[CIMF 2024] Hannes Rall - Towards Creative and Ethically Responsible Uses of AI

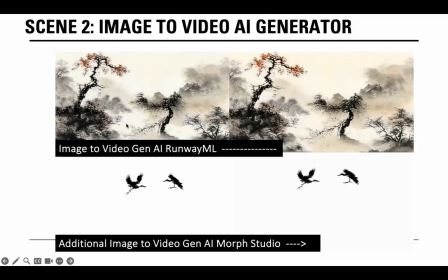[12:18]
We went back to again take out the birds as a separate layer and use them to try out in separate ways, like as a separate layer in AI first.
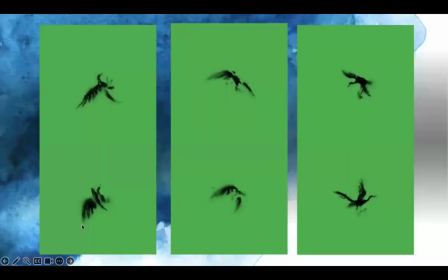[12:36]
You can see the results here, right? However, it just didn't quite work out and it didn't quite produce the results we wanted. So what we finally did is we went back to a approach that used keyframes which were traditionally drawn.
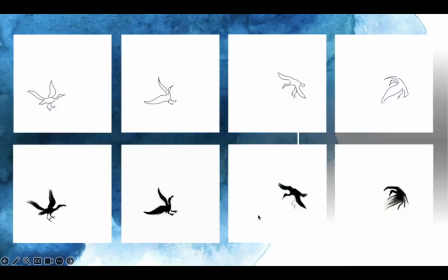[12:54]
And then these were rendered into the style we wanted, as you can see here, turning line drawings into drawings which more resemble a Chinese painting style.
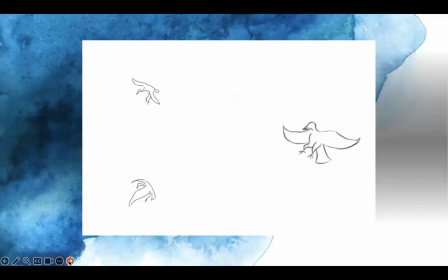[13:05]
And you can see more examples here, more examples here. And here is actually some animation in flight.
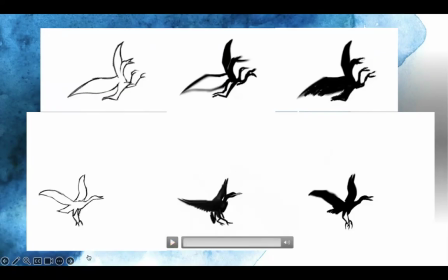[13:14]
Another example, more convincing rendering of a bird attacking.
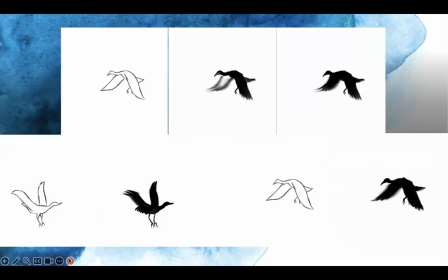[13:21]
Different ones here. More of the examples.
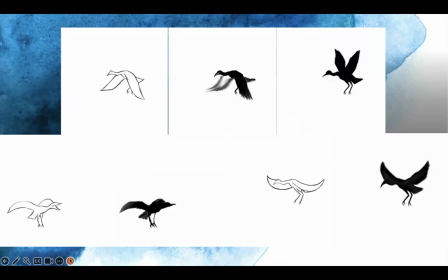[13:28]
I will not talk about everything here, just show some.
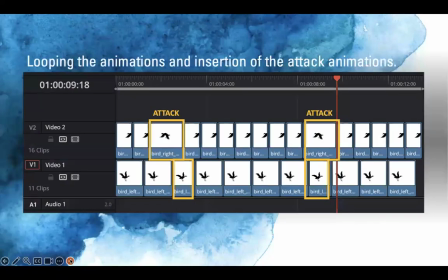[13:32]
So this was all hand drawn and then basically in between partially in AI. And then these were looped to be inserted into the scene,
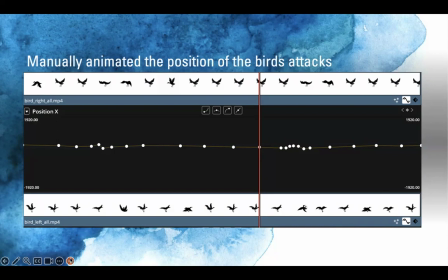[13:46]
manually animated the position of a bird attacks, and then you can see some final results here.
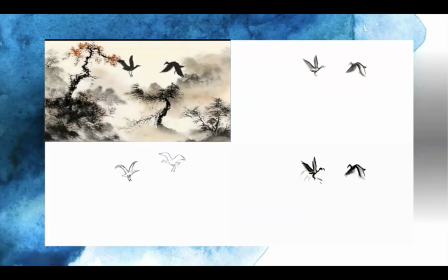[13:57]
So this is how it looked like all put together in different stylization variations. So the stylization again was done using AI, but what we came up with was finally this look,
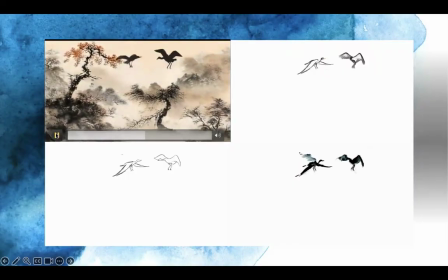[14:16]
which kind of firmly kept the birds in check in the place where they were situated to be. That was our plan in the first place. And they were in the style of Chinese painting, which we were actually looking for.
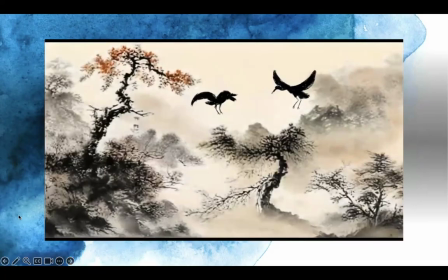[14:31]
So here is the final movie. You can see it again.
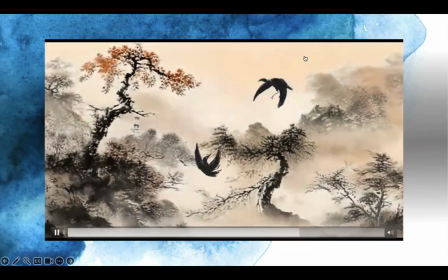[14:39]
So the birds are firmly in the stage where they're supposed to be, and the animation looks more convincing.
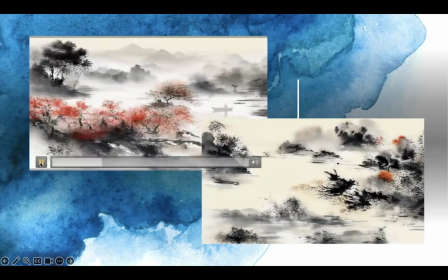[14:48]
So another scene had a similar problem again. There things were just moving too fast, and then we wanted to extend
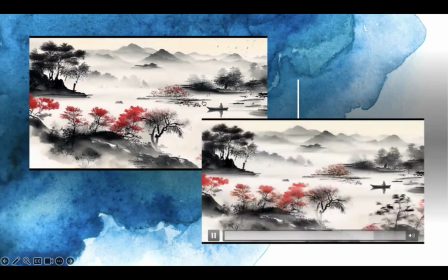[14:57]
the time which was spent on the guy in the boat here and make it a more serene scene.
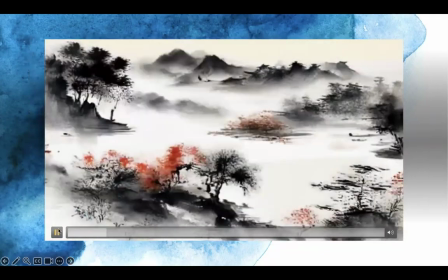[15:05]
So you can see here things are moving way too fast,
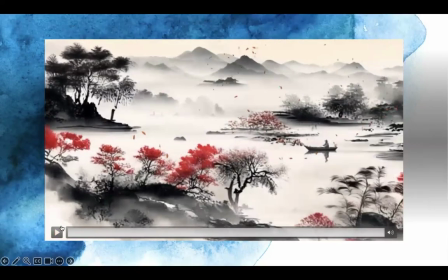[15:09]
but now this is already slowed down and we focused on the guy in the middle and then added elements on a separate layer here. These leaves animated, we added them using animation in Maya.
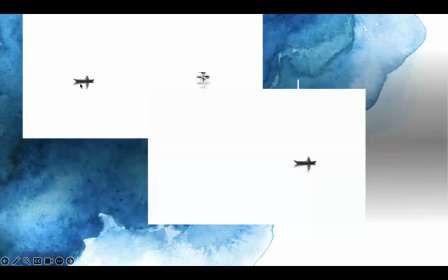[15:23]
And we also manipulated the guy himself and metamorphosis into another scene on separate layers to make this more convincing.
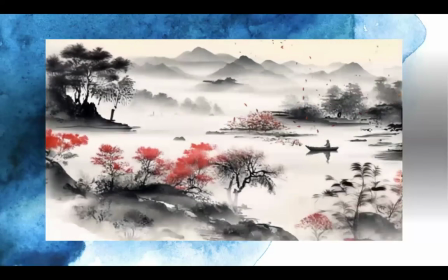[15:37]
So here's another iteration of a scene.
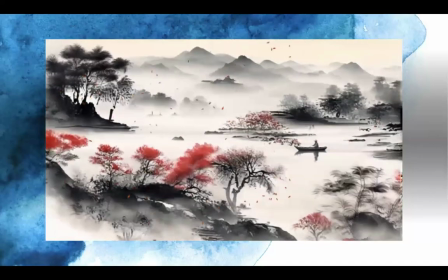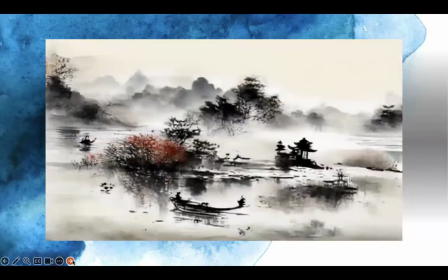[15:47]
And you can see it morphs there into the next scene.
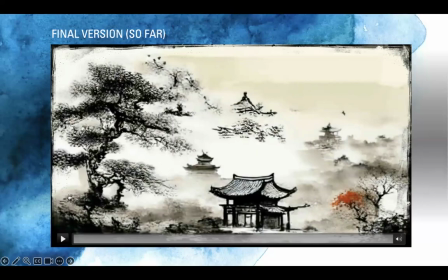[15:54]
And then all of these efforts combined, we came up with a final version, which I will play for you now. And what I want to say in conclusion on these methods which are being used here is that AI alone could not really solve our problems, at least not at this stage.
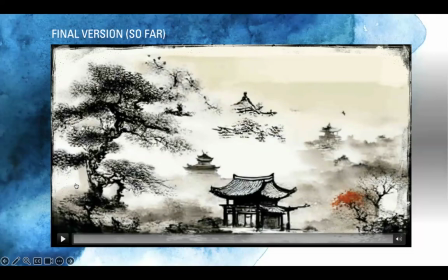[16:13]
So we had to go back and also use additional hand-drawn animation, additional digital manipulation using traditional tools to achieve a look which we finally wanted.